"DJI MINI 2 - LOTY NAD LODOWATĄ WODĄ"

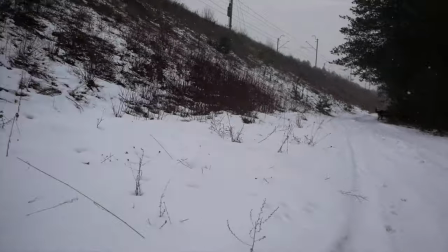[0:28]
Słuchajcie, przejechaliśmy na wycieczkę zimową pada śnieg, jest fantastycznie myślałem o tym, żeby zrobić ujęcia dronem jeżeli będę w ogóle latał to zdaje się, że takie bardzo krótkie sesje ale są fantastyczne warunki pod kątem takich zimowych ujęć ale jest naprawdę nieźle tutaj muszę wam powiedzieć, że jesteśmy sami i w ogóle mega osiągnięciem było to, żeby tutaj dojechać, zresztą zobaczcie
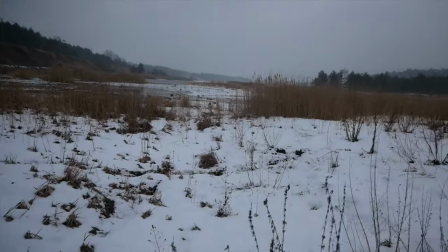[0:52]
jak najbliżej i sobie pofilmujemy te te moczary, nie? gdzie jeszcze, dokąd możemy dojść?
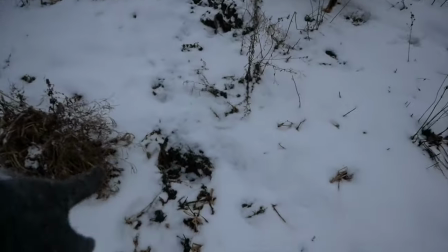[1:01]
Chyba dotąd najdalej, tu już nikt nie chodził, a tu ktoś wpadł. Leon.
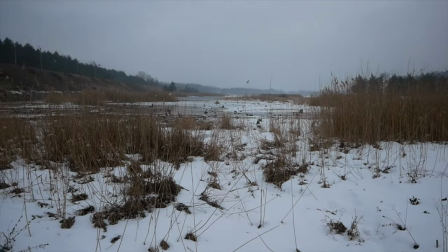[1:07]
Tak, jest dobrze. Można polatać tu nad tymi moczarami bardzo,
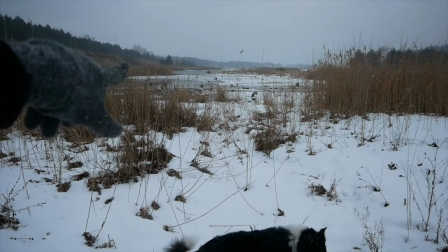[1:13]
bardzo nisko i zrobimy jeszcze zwolnione tempo jak przechodzę przez te taraki tu.
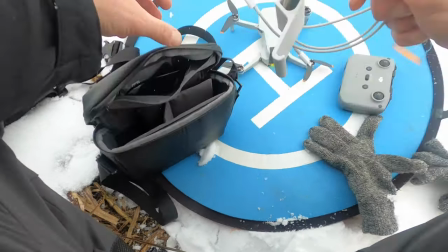[1:19]
Chciałbym zrobić jakąś fajną zimową taką sekwencję, maszyłem kawszy w 50 klatkach,
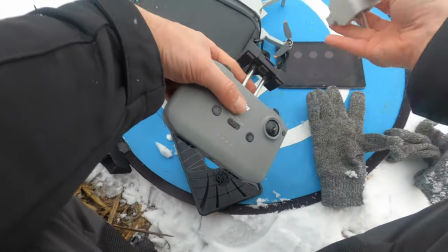[1:27]
z tego względu, że później się to bardzo dobrze montuje, można zwolnić ten obraz, przyspieszyć, z pełna elastyczność.
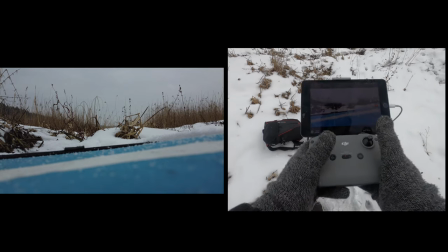[1:36]
Dobra, mam wszystko gotowe, możemy startować. w tej chwili jest już 15 sekund nagrania
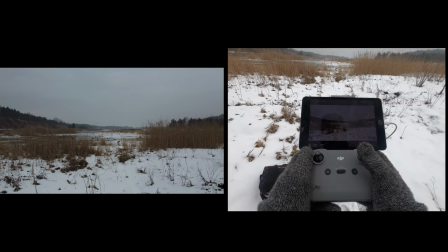[1:46]
ależ on jest cichutki mega cichy dobra w pierwszej kolejności polecimy sobie troszkę wyżej i tak jak teraz
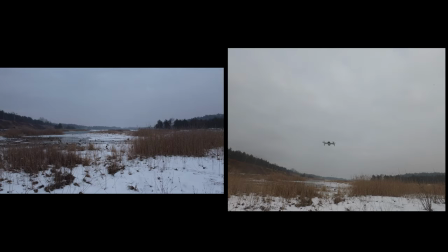[1:56]
mniej więcej do przodu jak znajdę jakiś fajny obiekt na planie
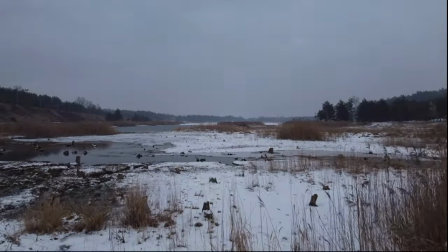[2:04]
troszkę wyżej tak jak teraz tak potrzebny mi jest taki montaż słuchajcie się bez szału,
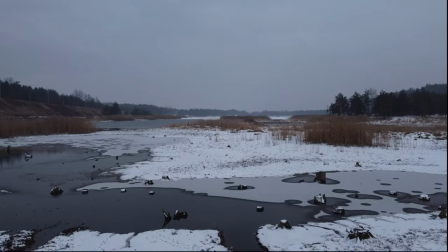[2:13]
ale żeby ten zimowy klimat był. To można cofnąć w zasięgu wzroku mniej więcej, nie?
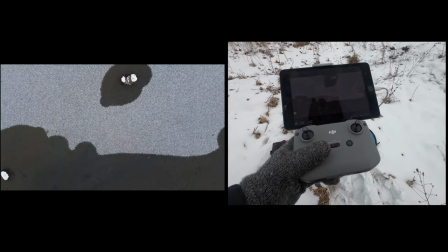[2:21]
Polatamy. Tu wygląda to rewelacyjnie, z tego względu, że mamy takie przejścia pomiędzy zamarzniętym,
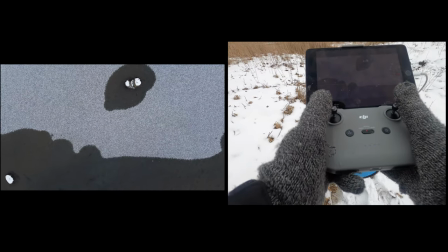[2:28]
właściwie zamarzniętą wodą, a są też miejsca, gdzie jest brzeg i sama woda, nie?
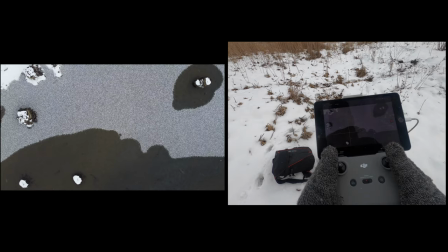[2:35]
Bardzo powoli, Pamiętajcie, że to możemy zwolnić cały czas, ale idzie nieźle.
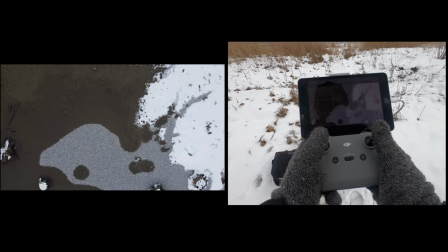[2:45]
Tak, to jest fajne miejsce. I tu bym się chciał okręcić. Troszkę do tyłu.
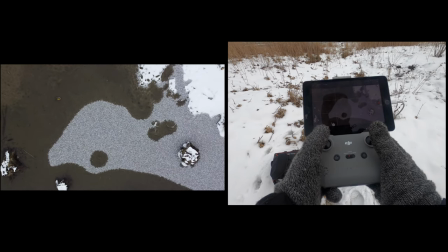[2:52]
I tu będzie niżej, wyżej. Jak najniżej. Proporcje.
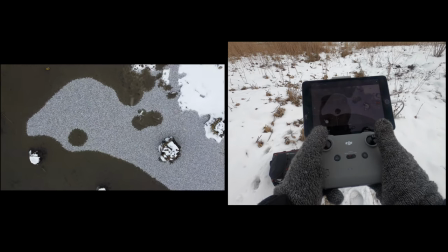[2:59]
Takie jak teraz. Albo sobie go złapmy tak. Nie?
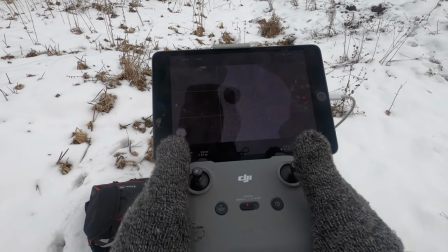[3:05]
Żeby on miał taki wymiar ludzki wręcz. dobra, jesteśmy i teraz sobie to nagramy góra
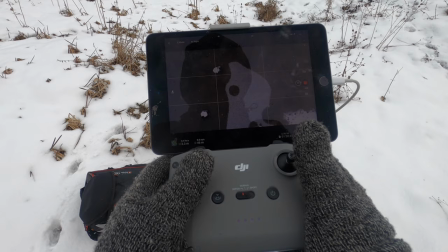[3:15]
mamy 20 minut na to, żeby zrobić fajną, fajną, fajną sesję trochę do tyłu
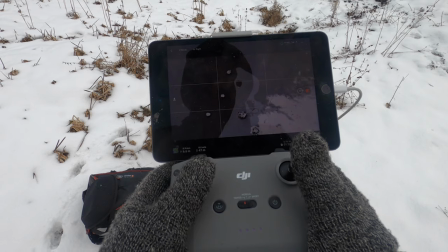[3:23]
chyba przesadziłem
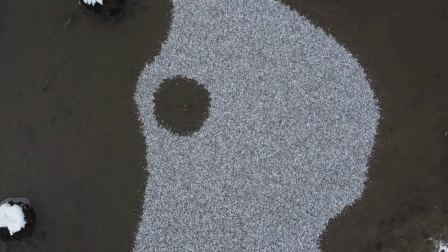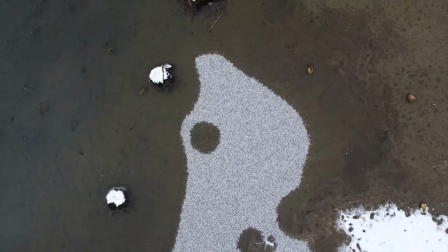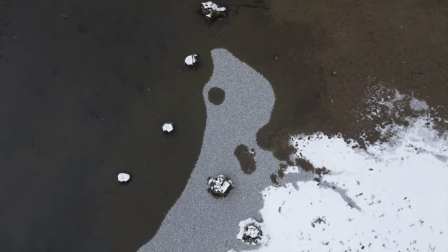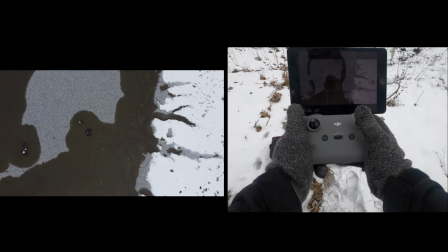[3:40]
to jest mega ciekawe miejsce z tego względu, że tutaj mamy tak trochę jak na innej planecie
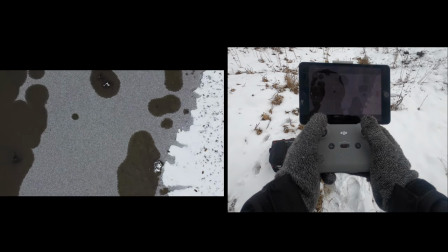[3:48]
no, dokładnie troszkę bliżej
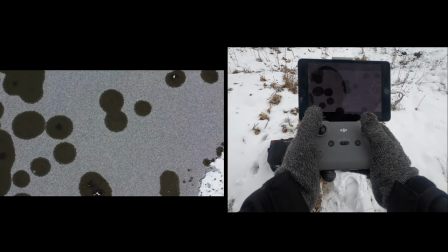[3:54]
takie spoty na śniegu super, nie?
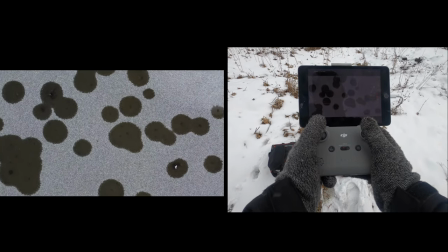[3:59]
żadne białe, monochromatyczne
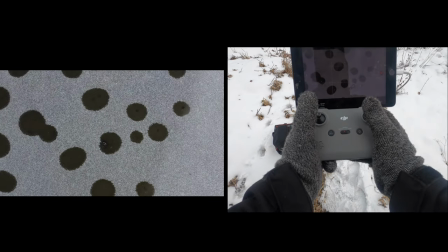[4:03]
dobra, staram się dzisiaj zrobić więcej ujęć z kamerą skerowaną w dół, bo pada nam tutaj lekko śnieg
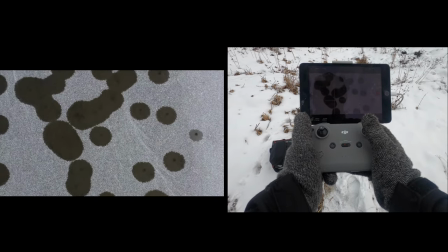[4:11]
a to wygląda dobrze ok
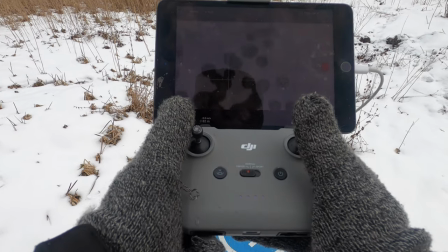[4:15]
podnieśmy go, żebym go widział i teraz słuchajcie, polecimy sobie do tych kaczek.
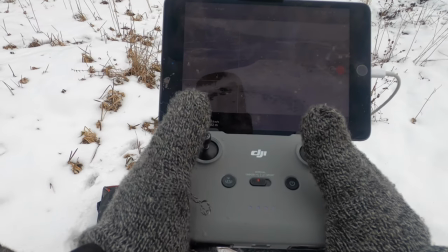[4:21]
Ja mam tutaj zwolnione tempo. Także mogę... To są chyba kaczki. Zaraz sprawdzimy to.
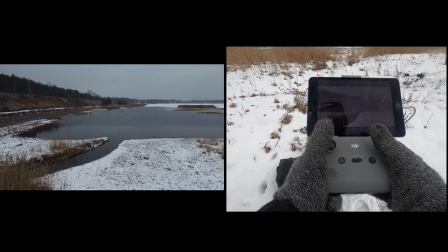[4:28]
Nie
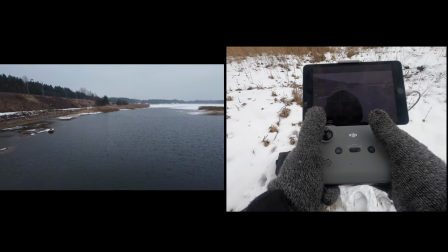[4:33]
wygląda to mi na kaczki. To są kaczki.